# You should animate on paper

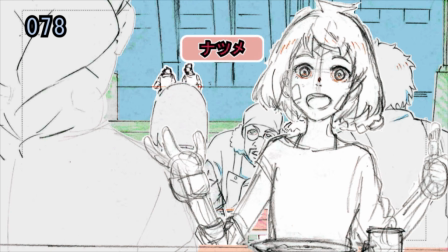0:00 Hi, my name is Dong, and when I first started my career as an animator in Japan, I animated on paper.
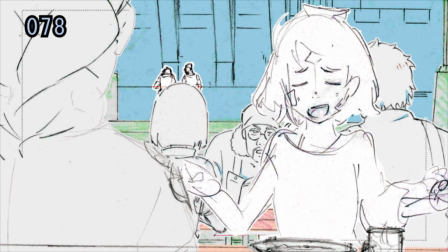0:07 I quit paper about 2 years ago to go fully digital, but I think everyone should try animating on paper at least once.
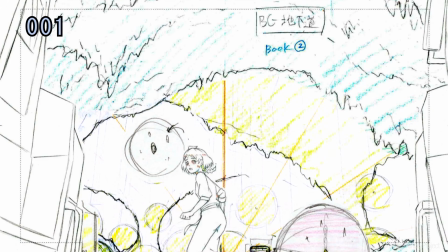0:15 Animating on paper has many advantages over animating digitally,
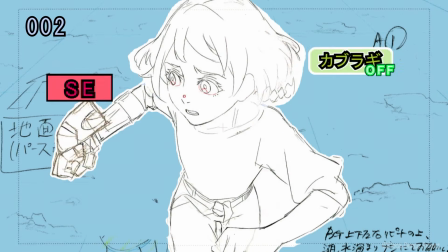0:19 and I think it builds good habits that newer, pure digital animators often lack. Today, let's try animating something traditionally on paper. We'll animate this quick scene of some character acting.
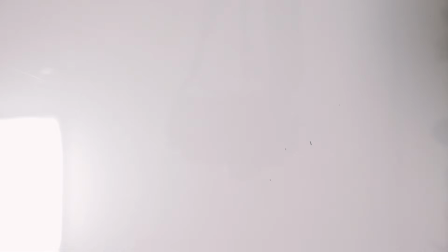0:34 First of all, the biggest advantage of paper is its cost of entry.
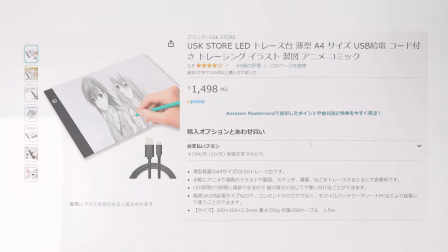0:39 To get started with animating on paper, we need a light table, and I got this one off Amazon for about 1500 yen.
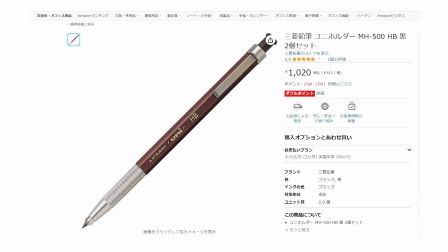0:46 We need a pencil. You can use your favorite one, but I got this Mitsubishi Architectural Drafting Mechanical Pencil with a 2B lead, and you can check out my video on pencils to see what other tools I prefer. You'll need an eraser.
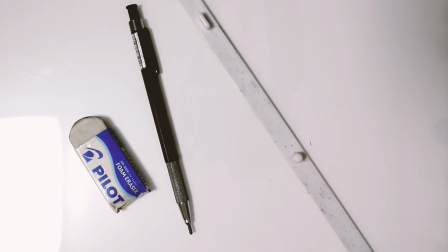1:00 Any decent one will do. You'll need a peg bar, and you can get a nice metal one for about 1000 yen,
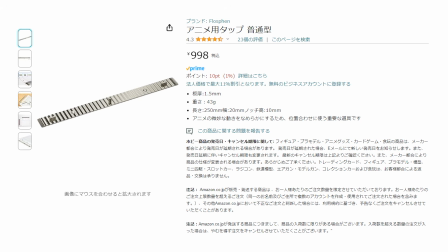1:06 or be cheap like me and use a plastic one that's like a third of that cost.
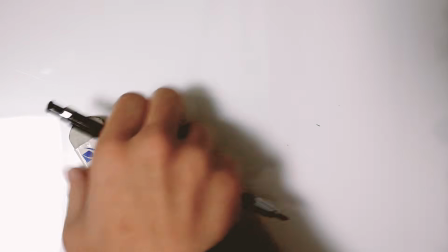1:11 And finally, you'll need animation paper with the peg holes cut.
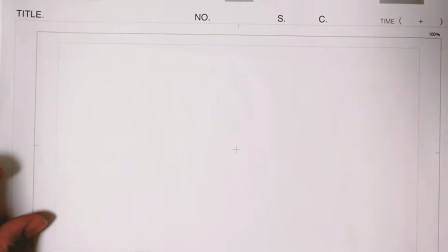1:16 You can get ones with the layout template printed, or you can just get the blank ones.
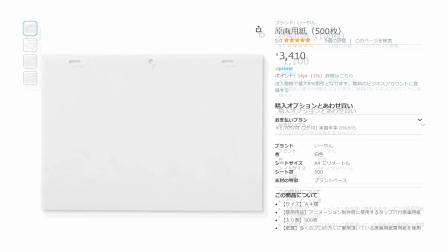1:21 These generally sell for 100 sheets for 1000 yen, or around 500 sheets for just over 3000 yen if you get it in bulk.
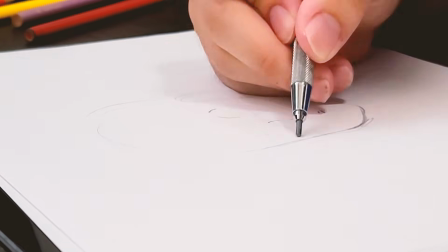1:30 As you can see, you can get started animating for as little as 4000 yen, or $40 US.
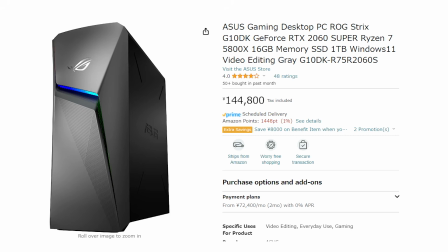1:37 Compare that to the several hundred or even thousands of dollars to get started animating digitally once you factor in the cost of your computer,
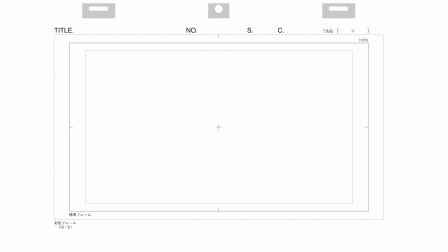1:46 the software, and your drawing tablet. I like to use something like this layout template that shows where the cutoff area for the screen is.
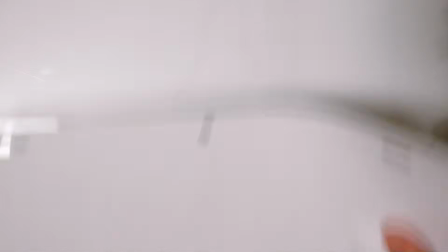1:54 But if you don't have one of these, you can just make your own.
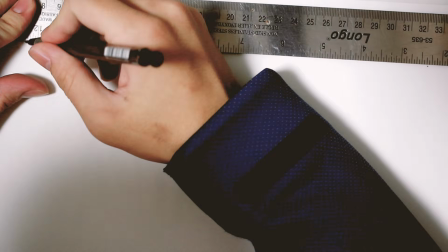1:57 On a blank sheet of animation paper, just draw out a 16:9 rectangle and use that as your template.
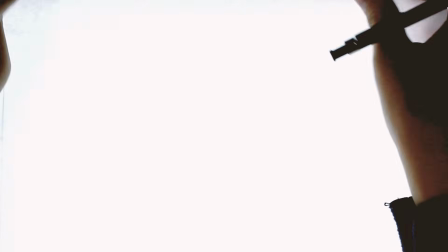2:07 Turn on your light table, place a blank sheet of paper on top,
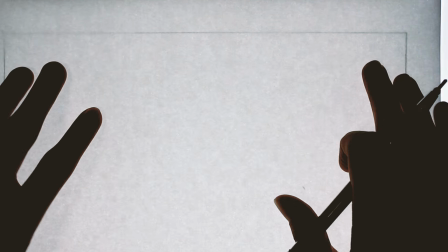2:11 make sure the peg holes are matching, and we can start drawing, starting with our character.
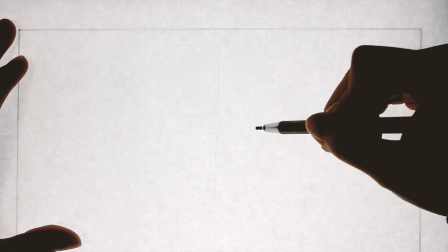2:17 We'll keep it simple and have her in a frontal pose.
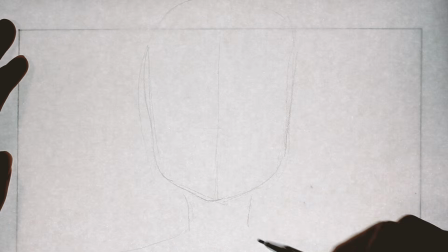2:20 I recommend checking out my video on drawing heads, but we'll start simple, skull, and then the jaw, and the shoulders.
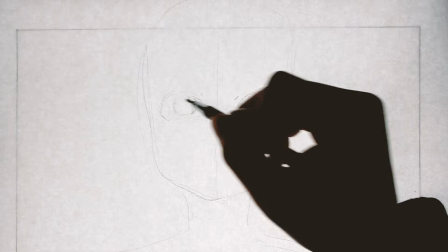2:29 We'll get her eyes in there, just below the halfway point of the head. I think that a larger forehead is cuter.
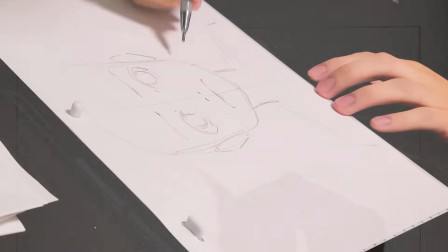2:36 Then we can get the mouth in there and add the rest of the details.
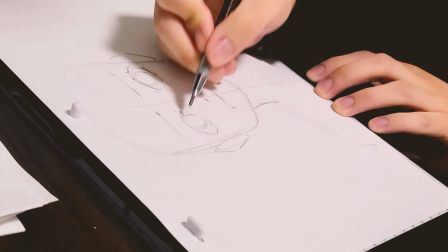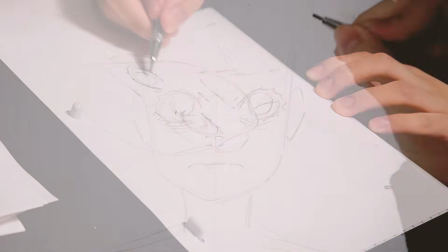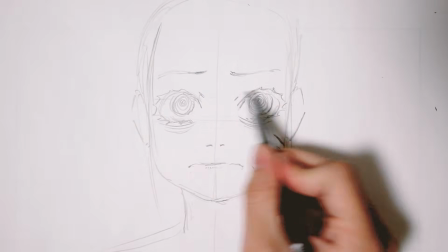2:51 Finally, let's add the hair for this character. This architectural pencil lets me draw with this soft, thick lead,
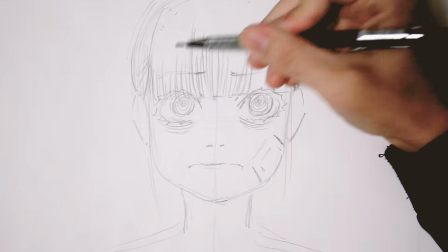2:58 and I think it's just a really pretty line that has such a great sense of warmth and life.
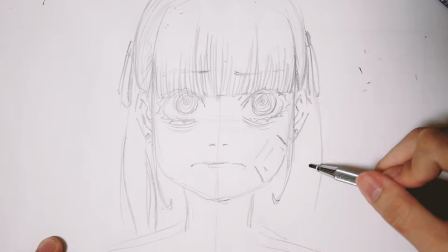3:03 A line like this is hard to replicate in a digital workflow, and I think this is one of the great strengths of animating traditionally.
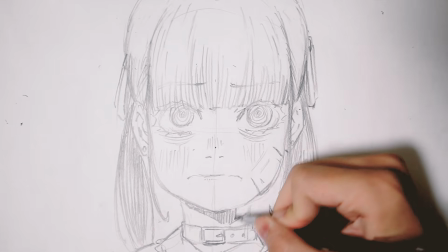3:11 To finish an animation cell drawing, make sure to label it, a 1 in this case.
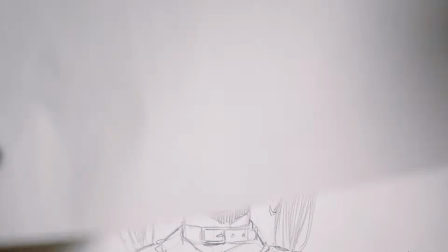3:17 I'll be animating this straight ahead, meaning one pose after the other, and it's probably not the best way to animate,
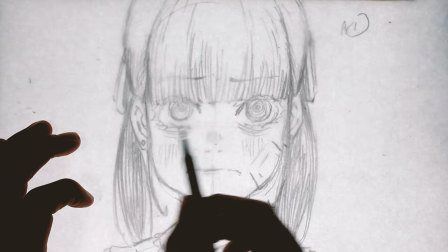3:24 but it does give pretty natural and spontaneous acting in return.
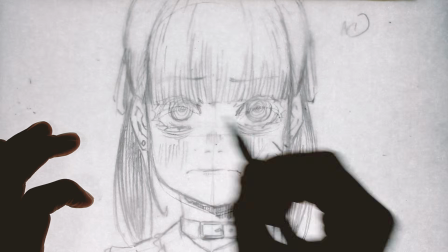3:29 I want this character to cry like the way the kids at the zoo cry when they see an animal they haven't seen before.
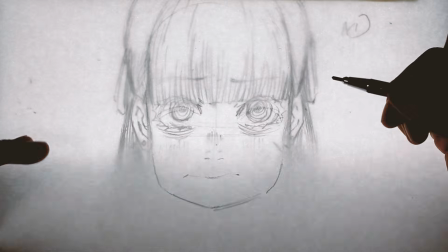3:36 For the next key pose, we'll have our character move her head down, eyes strained with her brows furrowed.
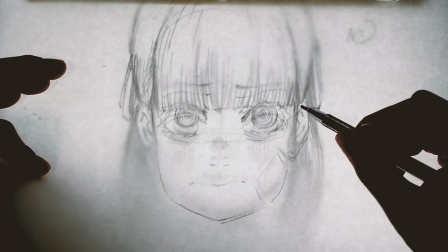3:42 This would be our character attempting to hold back her tears before going into a full wail, just like the kids at the zoo.
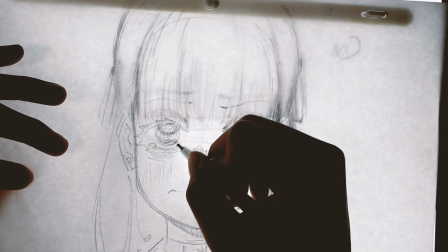3:50 We'll top off the drawing with some tears on the bottom of our character's eyes.
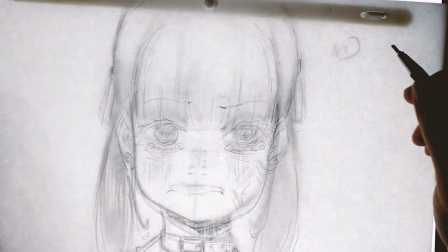3:55 It's like the dam is about to break.
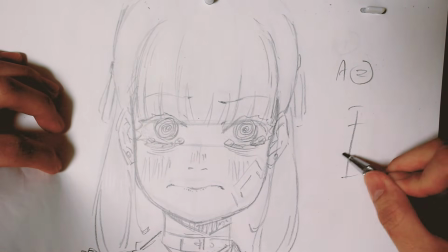3:58 We'll finish by labeling this drawing as A2 and writing a timing diagram for the movement between A1 and A2.
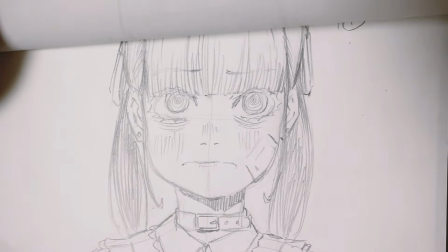4:06 And we'll probably need about 3 in-between drawings for this. I'm kind of just figuring out the timing as I go.
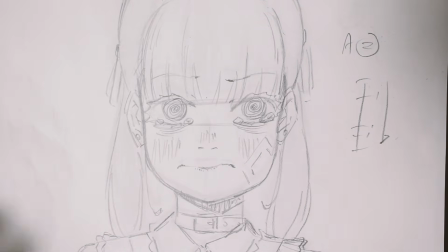4:13 With experience, you just tend to get a feel for how many in-between drawings you need to get a movement to work.
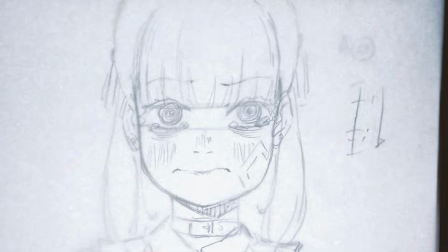4:19 For the next drawing, A3, let's have her quiver, like she's shaking her boots.
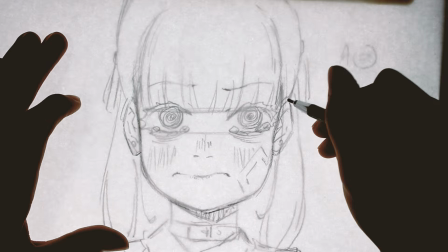4:25 We can do this by doing a quick trace over, but varying the line slightly and drawing her eyes slightly more in a closed position.
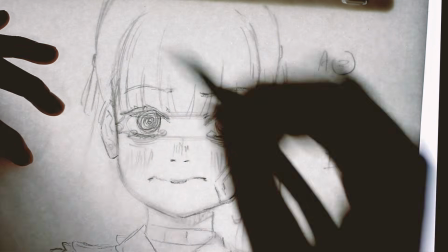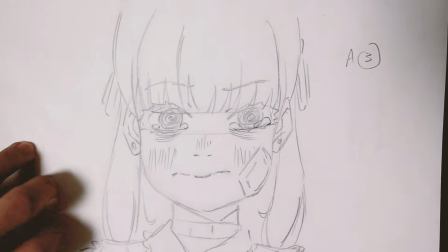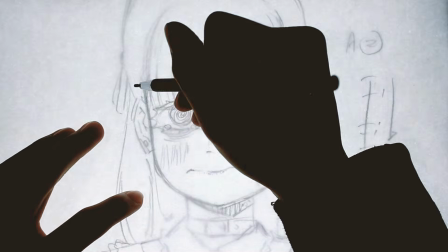4:46 Moving on, I would like our character to move her head down even more into an anticipation pose in preparation to go into a full cry.
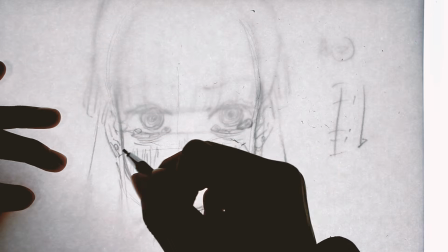4:54 I would like to use the horizontal space of the scene more, so I'll have her anticipate into screen bottom left with her eyes closed.
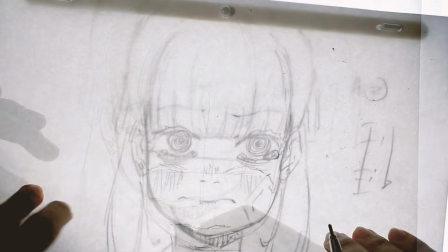5:03 Here's a technique that you can do very easily when working on paper called peg shifting.
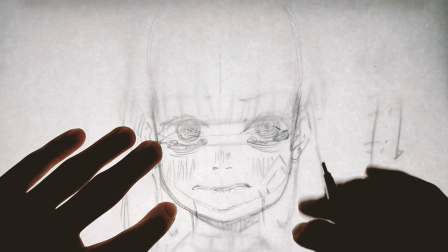5:08 Take your drawing off the peg bar and shift it so that it matches up with the drawing underneath
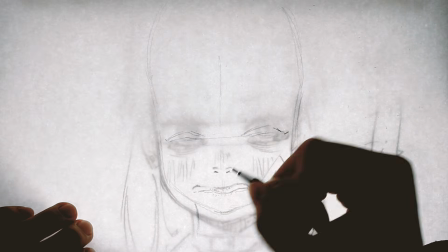5:13 to check that the proportions are right and that our character's head isn't changing volume or anything.
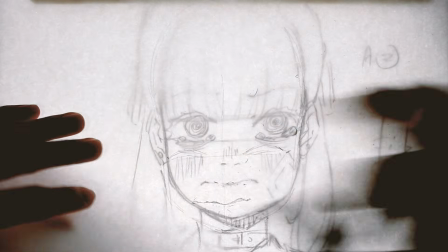5:20 And when we are done, we can repeg our drawing and finish the pose.
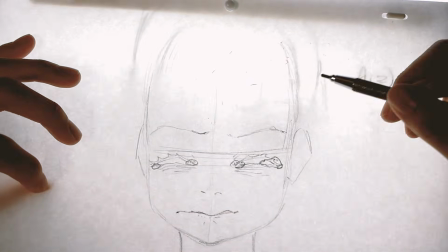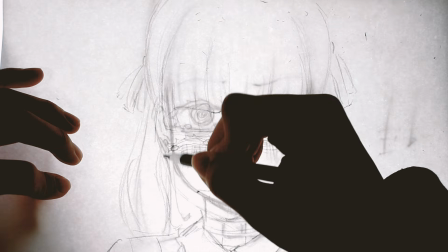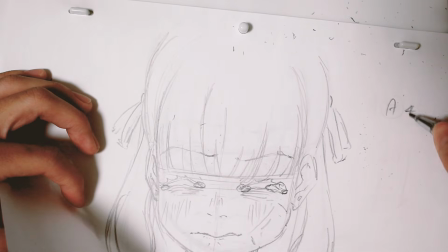5:35 We'll label this A4 and draw a timing diagram. I would like one in-between drawing to bridge these two drawings.
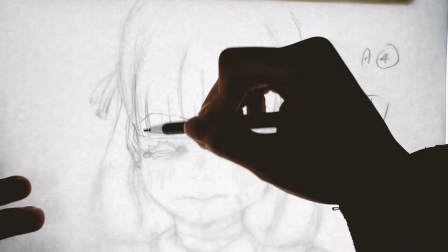5:44 Next, we want the character to move her head up. But before we do that, we should get a breakdown drawing to help bridge that movement.
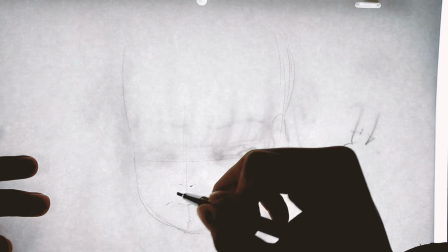5:53 Breakdowns are called nakawari sonko in Japanese, or in-between reference drawing, which I think is a better description.
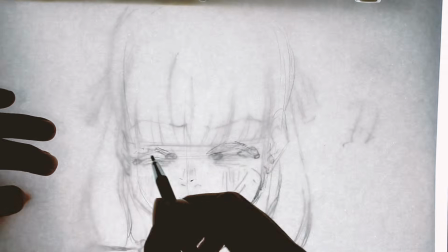6:01 I'll have our character turn her head a bit while starting to move upwards.
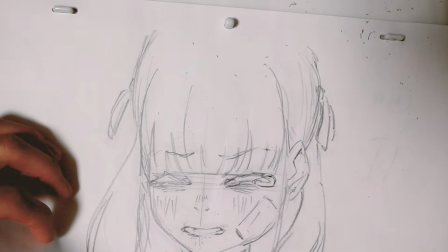6:06 Honestly, this drawing feels a bit off, but a tip is that you shouldn't really dwell on a single drawing for too long.
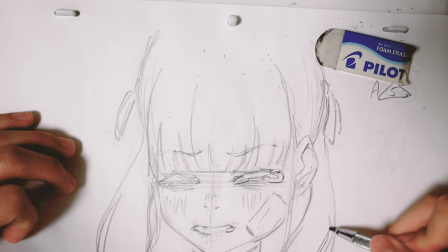6:13 Keep moving and don't lose your momentum. We'll come back to it after we have our full movement down.
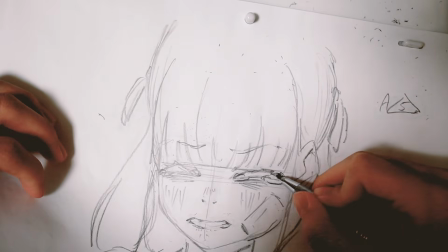6:19 We'll label it A5 with a triangle since it is a reference drawing.
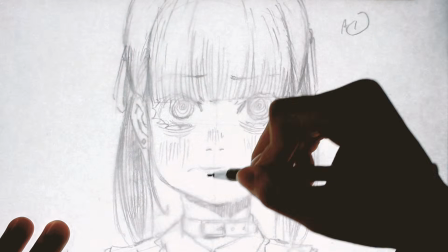6:26 After that, we'll have our character move her head up. She's also going to be facing up with the chin up as well.
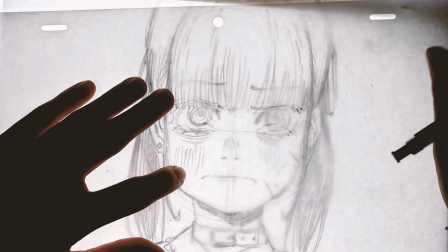6:35 When dealing with large movements, use the peg shift method to keep volume and proportions consistent.
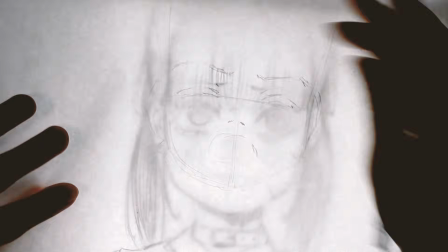6:42 Note that I am using the A1 drawing for reference here as it is closer to the pose I'm imagining.
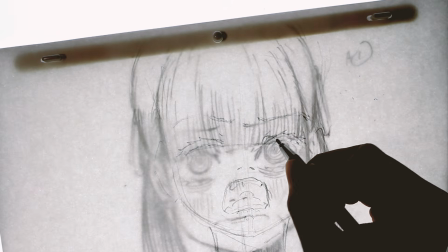6:48 We'll have her open up her mouth in a big, ugly yet appealing way.
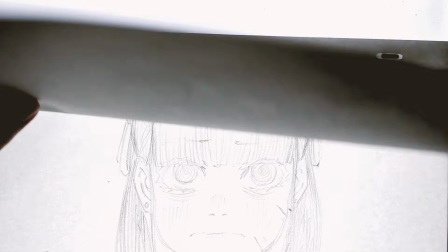6:52 I think it takes real skill to make an appealing yet ugly drawing. Make sure to flip often between your drawings to check them against each other.
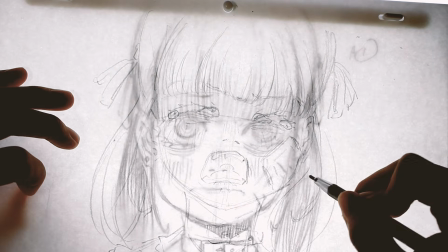7:02 Let's get the hair in there and finish up.
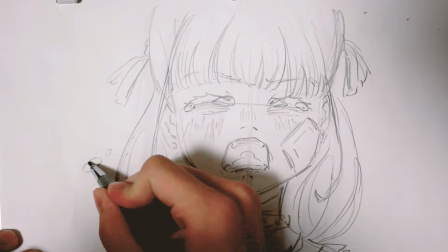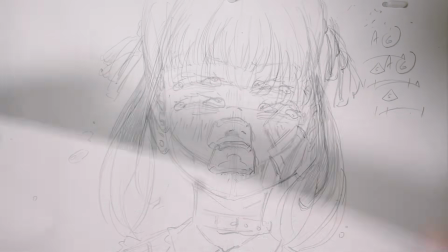7:10 Label it A6 and give it a timing diagram. For the next two drawings, A7 and A8,
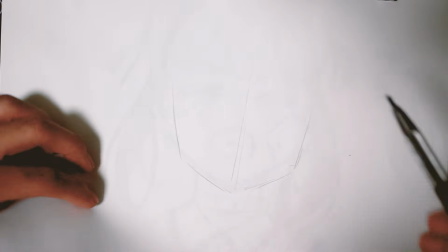7:19 let's have our character's head move up and down like how someone crying would generally
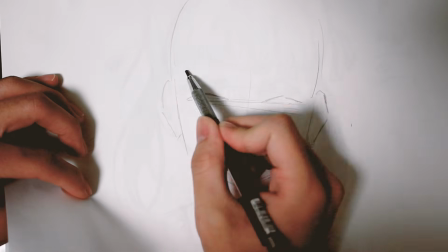7:24 erratically move their head and shoulders as they take in and expel air.
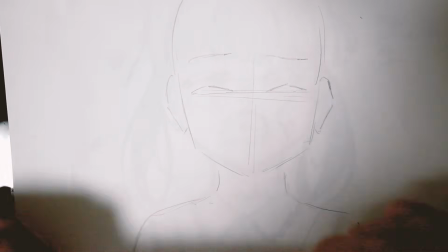7:29 A7 will be somewhere in this position, slightly down and towards screen right.
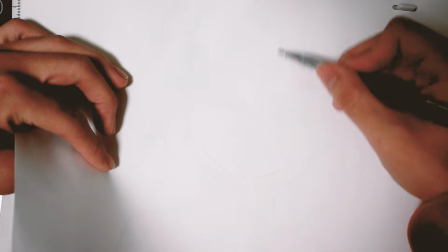7:35 And A8 will move up again and slightly screen right too.
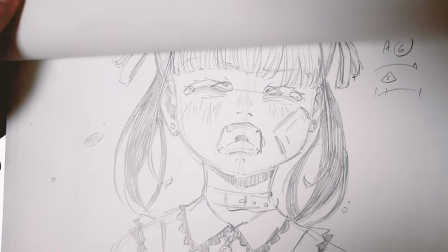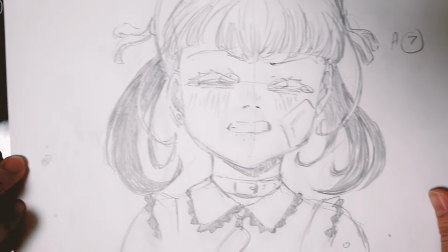7:48 And let's finish them up. Here's A7 and A8.
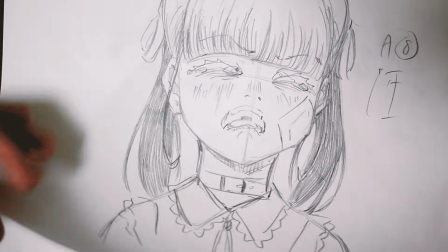7:55 One in-between drawing from A7 to A8 will help cushion the movement.
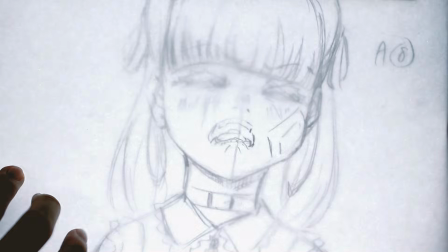8:02 Next, let's have our character's head start moving down.